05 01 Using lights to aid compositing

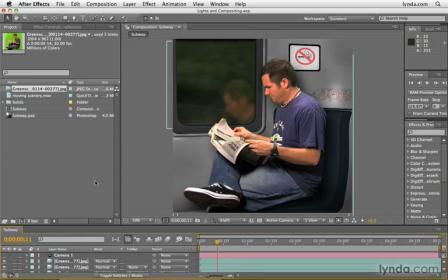Back in Chapter 3, we looked at compositing a little bit when we talked about the levels effect. And in this chapter, we're going to dig a little bit deeper into compositing. In this movie, we're going to look at how to use lights to help us when we're compositing. And throughout this chapter, I'm going to stress one simple concept,
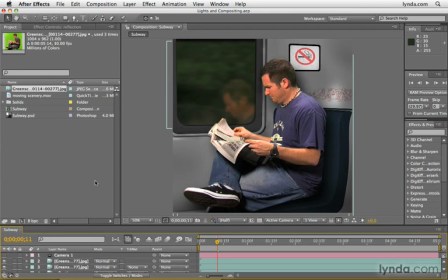and that is that if you get all the elements that you're trying to composite to have similar attributes, then they will look more like they belong in the same scene. For the next few movies, we're going to be using the subway scene I created that we looked at in After Effects CS4 Essential Training on lynda.com.
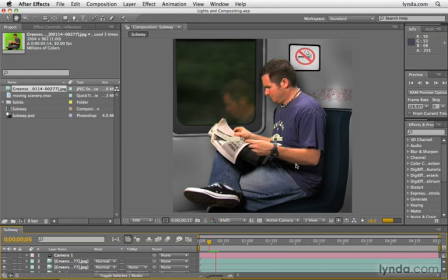Let me see if I can give you a little preview of what this looks like. It's me kind of sitting on a subway here, and then there's trees moving in the background. And these are all separate elements. There's a movie playing that's basically my wife was holding a camera out the window, and that's where we get these bushes from. And then we have some green screen footage of me here.
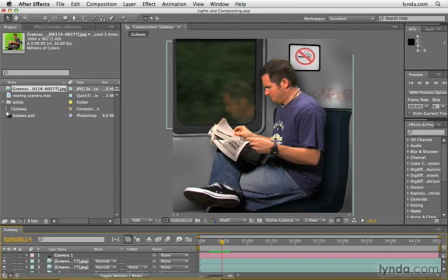And you can see here in the thumbnail and the project panel what that looked like, me in front of a green screen. Keyed that out. And then we have a CG render of a subway. As you can see at this point, it looks pretty fake. So let's go ahead and create a light. And what I'm going to do is go and right-click somewhere here in a blank area of the timeline.
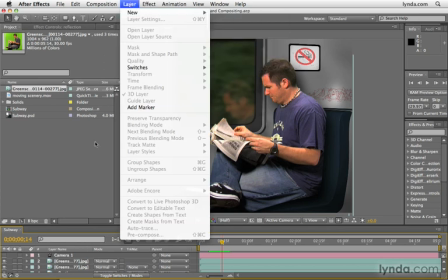Alternatively, you can go to the Layer menu at the top and select New Light. And I'm just going to right-click somewhere around here.
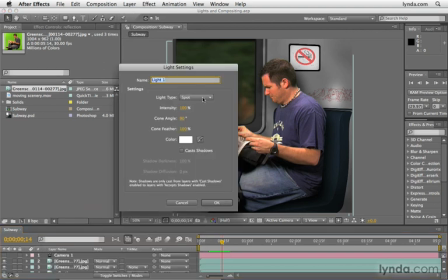Select New Light. I'm going to create a spotlight. And I'm going to leave the settings at the default for a second and go ahead and click OK.
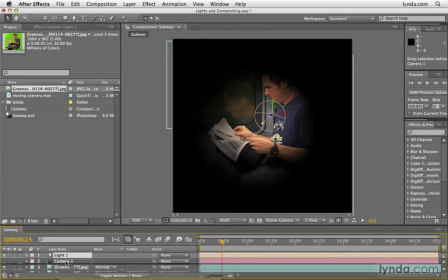Now, obviously, this is not good. This is overdoing it. Just kind of rearrange the order here. I like to have my cameras on top in my timeline for whatever reason. That's just kind of a weird quirk of mine. And so I'm going to go over here, put my cursor over the blue arrow, that's the Z-axis,
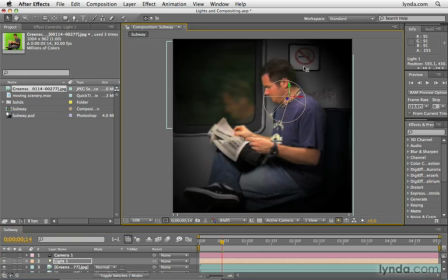and click and drag up, which will pull the light outwards a little bit. Now, I do like this vignetting I'm getting around the edges. It does seem to pull everything in together, but it's a little intense. So I'm going to open up my lighting settings here.
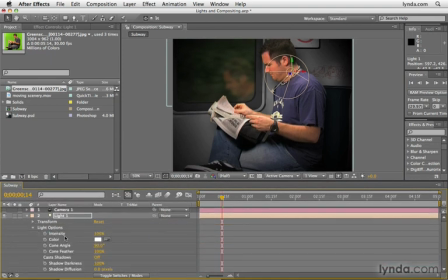And let's go into light options. And I want to increase the cone angle. So let's go a little bit wider and make sure that our cone feather's all the way up at 100%. Now what I also want to do is tint this just a little bit.
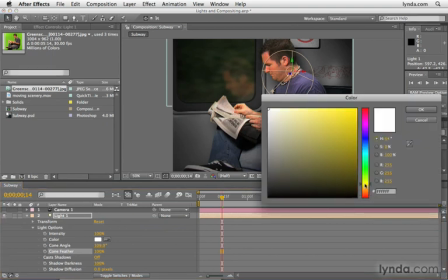So I'm going to click on the color swatch and maybe make this a little bit more of a warm tone, kind of an orangish yellow. And then take this over to the right just a little bit. So this is tinted with about that color right there. You don't want to be too intense because any subtle changes that you make will be very intense when it's put in
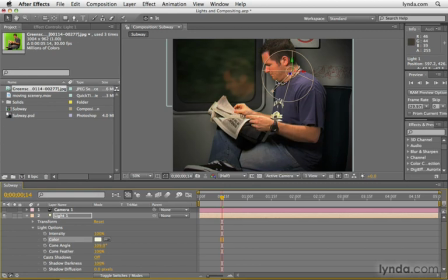front of a light. So I'm going to go ahead and click OK. And you see a significant difference there even though we changed this color swatch very slightly.
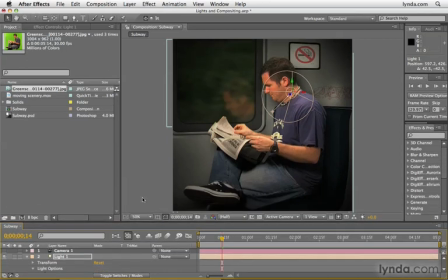And so now what we've done is that we've tinted the entire image with one color. And we've kind of brought everything together because this vignette applies to everything.
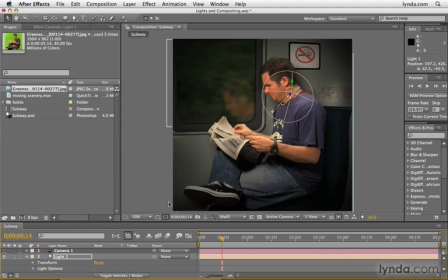Now, one of the good things I like to do when I have CG renders, one of the things that I've noticed, a little trick that I use, is that when you have just kind of random shadows, it just kind of works. And in the real life, that's the way it is. If you look around the room that you're in right now, you'll see just kind of random shadows all over the place. That's what makes it look believable.
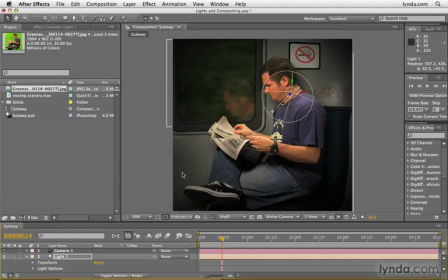So in real life, this area next to my body would probably be in shadow, maybe from the bench in front of it, maybe from my legs or whatever. There would also probably be shadows conceivably up here. And so the shadows, again, tie everything together and make it look more believable as a composite.
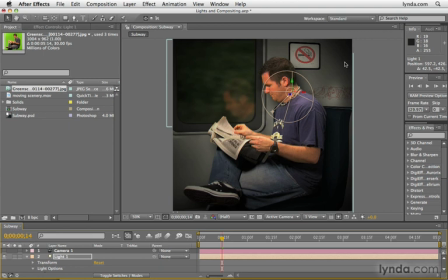Next, we're going to add even more to this effect by using something called an adjustment layer.